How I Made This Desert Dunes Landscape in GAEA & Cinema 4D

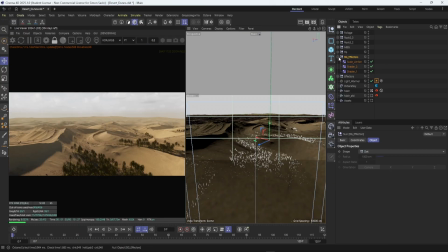8:16 And then you'll get a way more natural look in the whole environment. Because if we, for instance, go here, and if we go to the palms, let's just take the palms, for instance. Here you can see all the effectors that are currently on these palms.
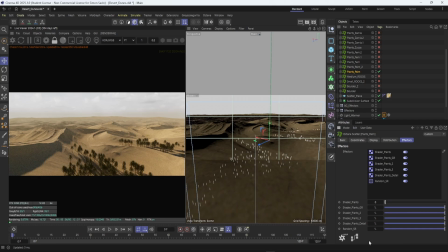8:32 And if I turn one of these effectors off, you see, you get more of them here in the background. And if I turn one more off, you get them here as well. And if I turn one more off, they're there, and one more off.
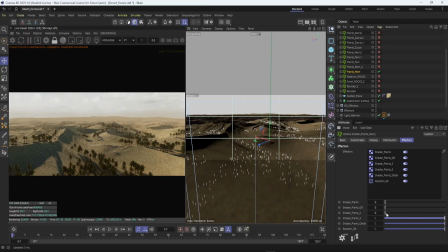8:47 And so if you have more noises and you're layering them on top of each other, you will get a more natural and a more art-directed look to your scenes. This is used for everything. If I go here and if I go to the fern plant,
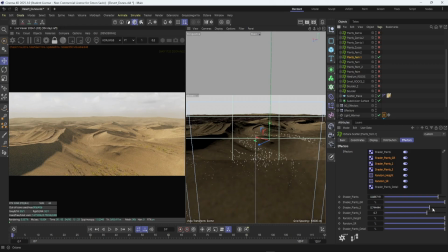9:06 these plants here, if I start, and here you can see I art-directed it way more, like fine-tuning the specific noise maps and how much they're affecting the actual scattering. If I turn this off, you can see it here maybe better than on the scene. They will start appearing in more and more places.
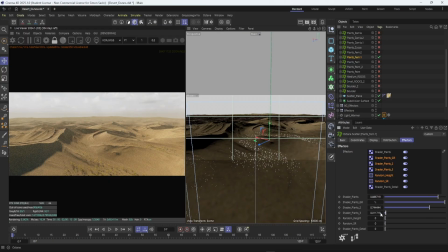9:24 Yeah, getting more thicker here. And then if I turn this one, which is like the main one, you can see that they go all the way into the bottom of the landscape. And this is just the power of using multiple noises when you're working on landscapes like this.
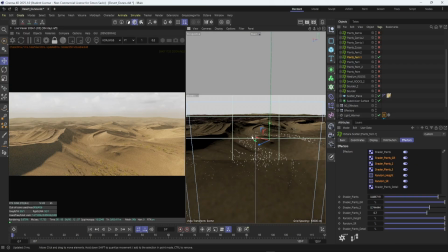9:41 They really add like this randomness and the sense of like stuff being clumped together and then not being clumped together anymore and then clumped together again. And it makes it way more natural than if you're just using one noise for every single thing you're scattering in the scene.
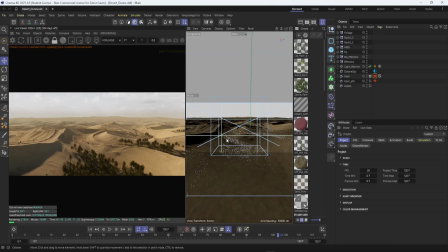9:58 Okay, we're back. Cinema 4D randomly crashed. Happens. Let's keep going. So where we left off, if we turn off all the foliage here and all the scattering, and let's look at the material used on this landscape.
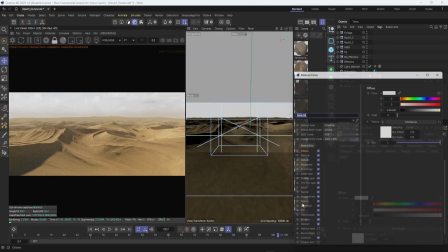10:16 So this hero landscape is using one material here, and it is basically
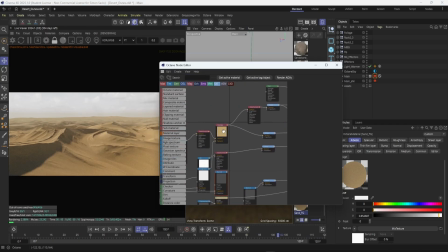10:24 a texture from Quixel Megascans that is then the albedo I took, and I color corrected it 1, 2, 3 times, and I used the color corrected versions of the albedo to then make different,
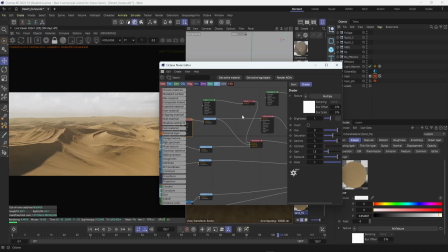10:39 to then combine them all together with different masks. So here I used generators to make the masks, and then make this very like,
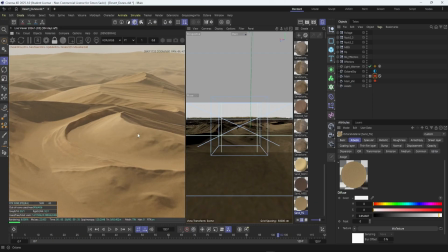10:52 if you look at the landscape here, it is not just one color, but you can see there is like a brighter spot here,
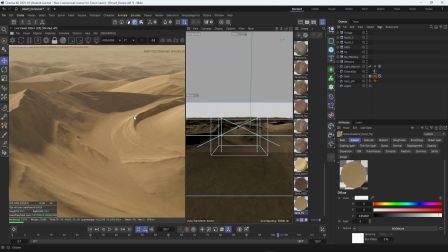10:58 there is a darker spot here, and also here you can see it, I feel like the best, where there's this bright sand color, and then this like more darkish,
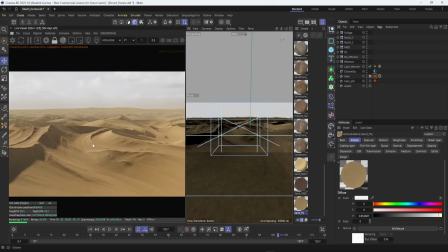11:07 purplish tinted color. And this makes the landscape just more interesting and more believable to look at, because if you look at the desert, it is mostly not just one color, but like sometimes the color varies in the sand grain. So this makes it so the whole landscape is a bit more believable. How I did this, again,
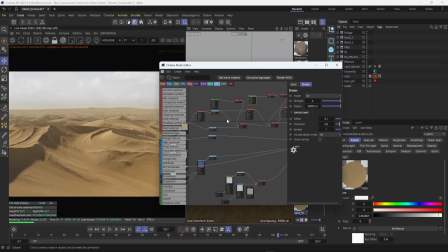11:26 take the texture, the Quixel Megascans textures, take the albedo, color correct it a bit, and then take masks. So here I used the generators to make the masks, but you can use any way to make these masks you want.
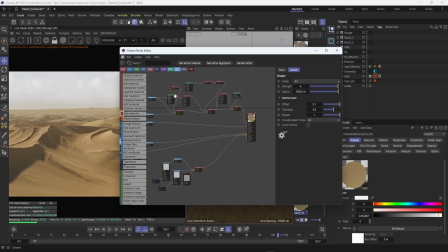11:40 You can make it with GAEA, you can make it with Photoshop if you want to paint them onto the terrain, since this is a height map, whichever way you really want.
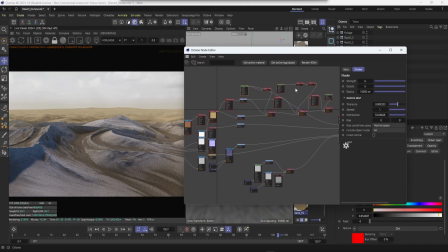11:51 Here you can see I'm using a dirt generator, and this dirt generator I'm then using as a mask for the mixed texture, and then this mixed texture is combining the two color corrected textures together and making the variation in the landscape.
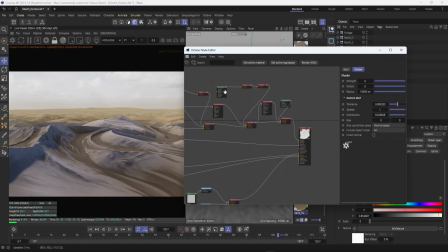12:09 And I'm doing this 3 times, once with a curvature texture generator, once with a dirt, and once with a fall-off map.
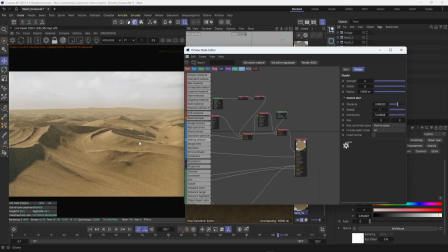12:17 And this makes the landscape just way more varied and way more interesting to look at.